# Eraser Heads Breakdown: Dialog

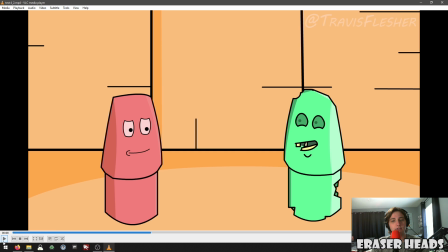So, you know, that's just the kind of what I was going with. I wanted to move them, and I wanted to add dynamics to the episode. Still too much headroom.
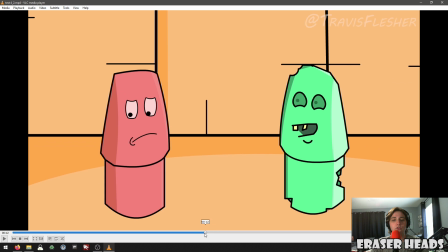The dialogue taking place here is actually, so you got one character who is really weird, and then you have Redmond who's reacting to it. So Redmond currently in this state is reacting to whatever this green guy is saying, and you can tell he's at a slight discomfort.
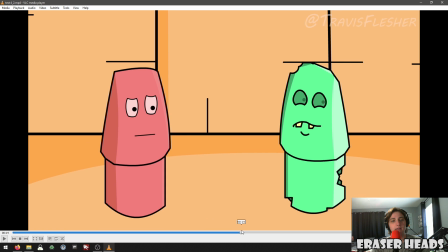But there's a lot of emotions that happen here. So when the smile happens, it kind of established that there's he's either nervous, depending on what the context is.
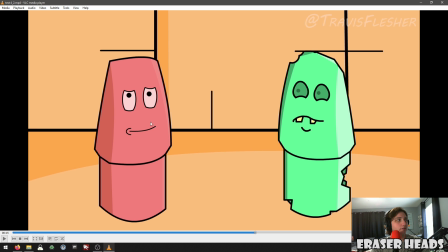But you know, there's little, if you kind of just get rid of the mouth and then just kind of put your hand over the screen and just there's not a lot of emotion.
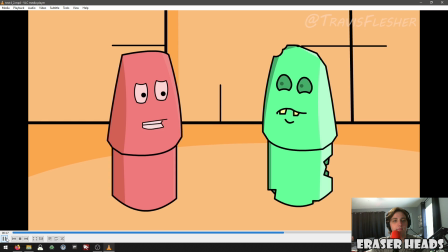The mouth does a lot, and so does the blinking. So it's just kind of like a mixture of everything. I was just trying to combine blinking, mouth movement, pupil movement to express Redmond's kind of like at unease, which I think I was quite successful at doing this.
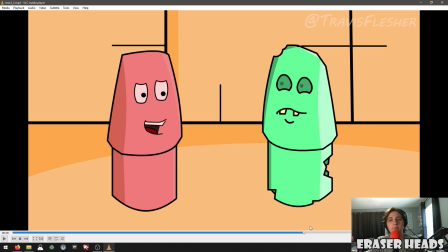And then of course this character, whatever this character is a modulated my voice, and he kind of just kind of reacts and then backs away.
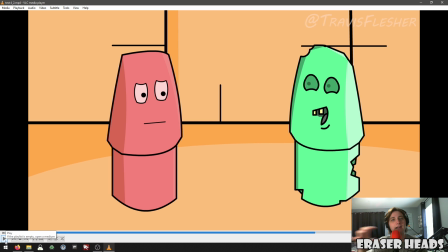I thought that them actually moving around is kind of robotic, so I decided to play into the joke where he kind of just slides out of the frame,
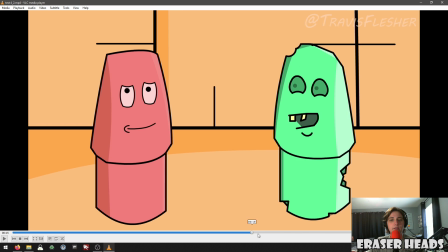while Redmond is very uncomfortable. And then for this I actually added credits, which is just me, and then in the beginning the intro.
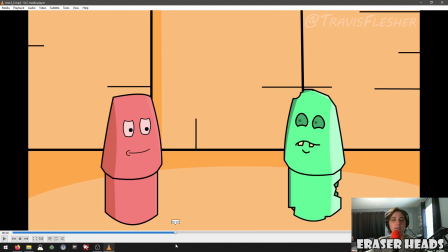So that's really the bulk of what this is happening.
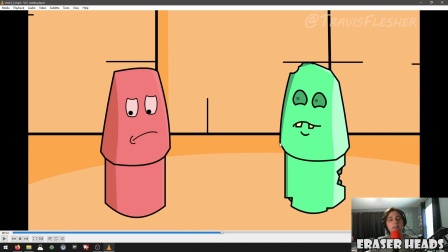So the pupils of the green guy move, the mouth of the green guy moves, and just like the previous episode of the mouths one, if you haven't seen that, you can go ahead and just look at the channel. It's the episode before this. I had to keyframe every single thing in his mouth, which is a struggle, but it works.
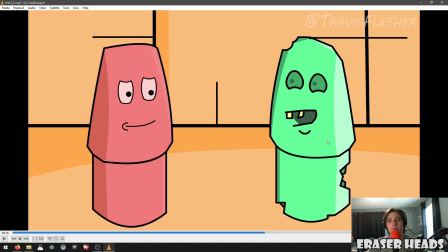And this one actually has a chin, unlike any of the other ones. Nobody has a chin, but he has a small little like kind of under chin thing going there.
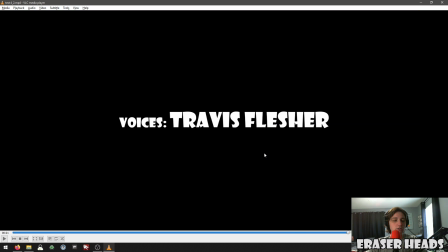And that's pretty much it. So let's reflect on what I actually learned. So showing this to my friends, I showed it to them as like it was the first time they had an interaction, and like most of the feedback from this was positive because this was the first episode or first clip that I was actually proud to show people. So as like a byproduct, I was like, wow, this is so great. There's an intro, which the jokes in the beginning didn't land, so it's kind of hard to show that the facade changes without actually showing multiple episodes. So they don't really respond to the introduction outside of the fact that they didn't know where it was taking place, so I had to change that. The introduction to the environment, there's way too much headroom. The framing is all messed up, and currently the jokes aren't really. So that was just a singular joke. It's just they said that maybe I can add more like development, like an arc. So like a setup, some exposition to the ideas that's happening, and then a closeout. So for this one, it's not really an episode arc. It's just kind of like a clip arc. If you have any other questions or maybe criticism on what you think I could add or change in this clip, to help improve what I do in the future, comment below. If you want to support what I do, just hit like or hit subscribe, and it'll boost my position in the algorithm or whatever. And I just want to create a happy, safe place for everyone and myself to develop this great thing that I'm trying to do. And I thought, what better way to do it than just to share it for free online for everyone to see. My name is Travis Flesher, and thank you so much for joining me on my journey. I love you.